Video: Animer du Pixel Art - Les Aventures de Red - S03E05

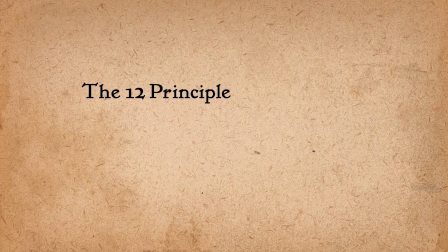249s
Dans certains livres, on te parlera souvent des 12 principes de l'animation et je te mets en description la vidéo d'Alan Baker sur ce sujet qui résume super bien ce principe. Ou si tu préfères les livres, j'ai également un livre d'Anna. Voilà, ça c'est la recommandation d'Anna, donc c'est les techniques d'animation. C'est le livre de référence là-dessus, donc c'est de Richard Williams. Voilà, sinon je te mets aussi le lien du livre en description. Voilà pour te résumer rapidement 5 principes qui sont applicables au pixel art et que tu peux retrouver dans la vidéo donc d'Alan Baker.
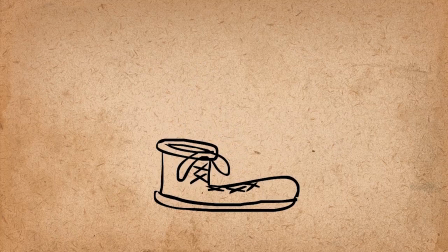278s
Donne de l'élasticité à tes animations, donc étire ou compresse ton personnage pour améliorer la compréhension des mouvements.
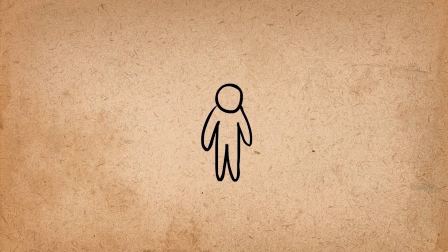285s
Ajoute aussi de l'anticipation, quand un personnage s'est prêt à donner un coup d'épée, il y a toujours quelques images qui préparent le mouvement, donc le personnage prend son élan.
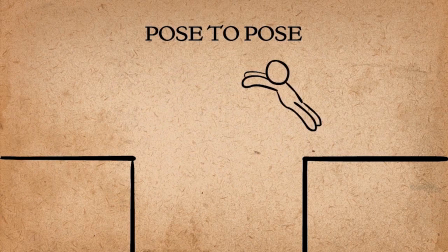293s
Réalise d'abord les poses principales, donc les 3-4 images les plus importantes, puis une fois ces images validées, ajoute les images intermédiaires entre ces poses. Ça te permet de voir directement l'animation en basse qualité et tu peux te rendre plus facilement compte de si cette animation est bien ou pas.
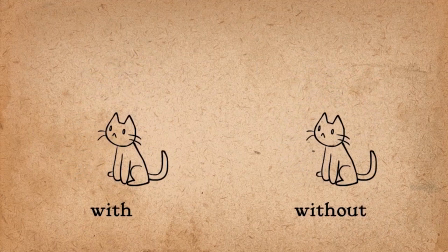309s
On parlait d'anticipation donc avant le mouvement, ajoute également de l'inertie. Ce principe là est par exemple utilisé dans Céleste pour les cheveux de l'héroïne.
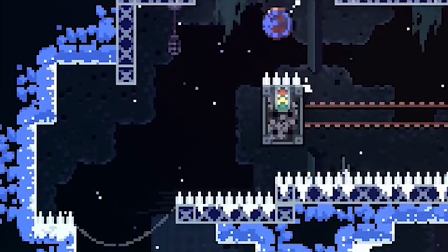317s
C'est discret mais quand Madeleine atterrit suite à un saut, ses cheveux restent encore un peu flottant dans l'air.
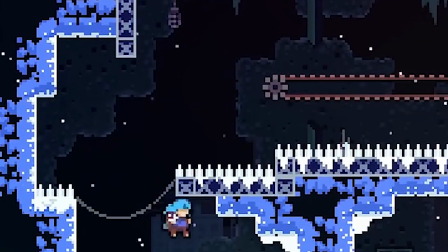322s
Ça donne de la cohérence et plus de vie. Pour tout ce qui touche aux vêtements, au cap par exemple, voir des éléments plus incongruux comme une moustache, on peut ajouter du mouvement là-dedans, donc fais-y attention. Et fais attention en tamis de ton animation. Essaye de viser une cadence d'au moins 10 images par seconde, mais après ton animation peut durer la moitié d'une seconde, trois secondes, qu'importe.
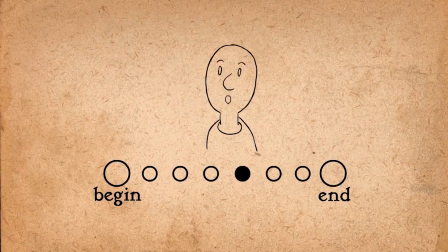341s
Mais la durée de cette animation-là va indiquer une certaine intention. Un coup d'épée rapide va indiquer quelque chose de peu puissant, de furtif, en rapport à un coup d'épée qui est plus long, qui implique une certaine lourdeur. À ce conseil, j'aimerais en rajouter deux. Ajoute du motion blur dans les mouvements qui sont rapides.
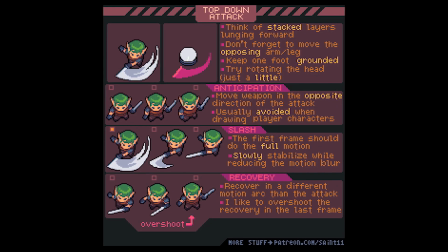358s
Ça rend super bien. Si un mouvement est suffisamment rapide, tu peux simplifier l'animation en ajoutant des aplats de couleurs plus ou moins grands. Ça amplifie globalement la sensation de vitesse. Et je reviens là-dessus, pour simplifier l'animation, anime chaque partie du corps séparément. Tu vas gagner énormément de temps en faisant ça, et se concentrer sur un seul élément à la fois aide beaucoup.
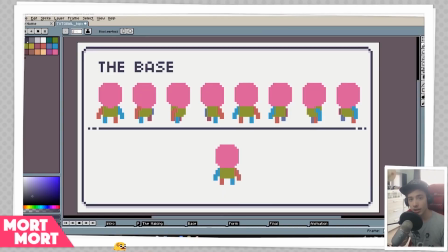378s
Certains poussent même cette façon de faire un peu plus loin en colorisant chaque partie d'une seule couleur, afin de voir si le mouvement est déjà ok, rien qu'en regardant les formes. Et après, elle colorise les membres normalement. Du coup, avec la démo de votre vanilla, on a déjà des personnages animés, et notamment notre chat. Les animations ne sont pas encore définitives, mais juste pour le plaisir, voilà quelques secondes de notre chat en train de faire ses différents mouvements, avec en plus quelques habilités. Voilà pour cette semaine, c'était encore un épisode assez dense. J'espère que ça t'a intéressé et donné les clés pour bien appréhender cette technique qui est parfois difficile d'accès. D'ailleurs si tu le souhaites, n'hésite pas à partager tes créations sur notre Discord, on sera ravis de voir tout ça.
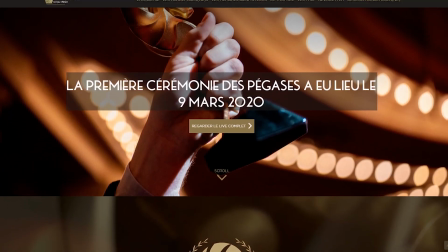422s
Petite news hors sujet, Anna, la cofondatrice de Ressidio, a été élue représentante du collège Images et Son à l'Académie des Arts et Techniques du jeu vidéo.
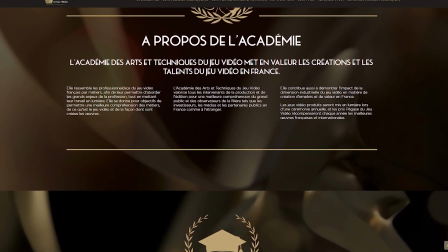431s
Le but est de rassembler, d'organiser, de valoriser les métiers du jeu vidéo et on est très content qu'Anna puisse contribuer à ça.
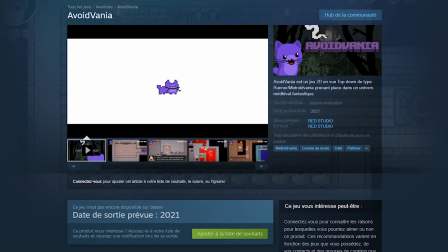437s
D'ailleurs je te parlais la dernière fois de Steam, c'est bon, on a notre page pour votre vote Vania, c'est le moment de bombarder le bouton wishlist, je te mets le lien en description. Suis-nous sur Facebook, Instagram, Twitter et Discord, et pas souci de nous voir en stream sur Twitch, on les annonce notamment sur le Discord. Et petit changement au niveau crowdfunding, on ne peut plus regarder de publicité sur Utip, donc on est en train de voir ce qui est le plus accessible, en tout cas merci à ceux qui nous ont soutenu sur Utip, et notre page Tipeee est toujours d'actualité, merci aux personnes qui contribuent sur cette plateforme. Et tu peux aussi lancer des sortes de publicité sur Tipeee, donc je pense qu'on va probablement tout migrer sur Tipeee. On se retrouve comme d'habitude en live sur Twitch ou à la semaine prochaine sur YouTube. La bise !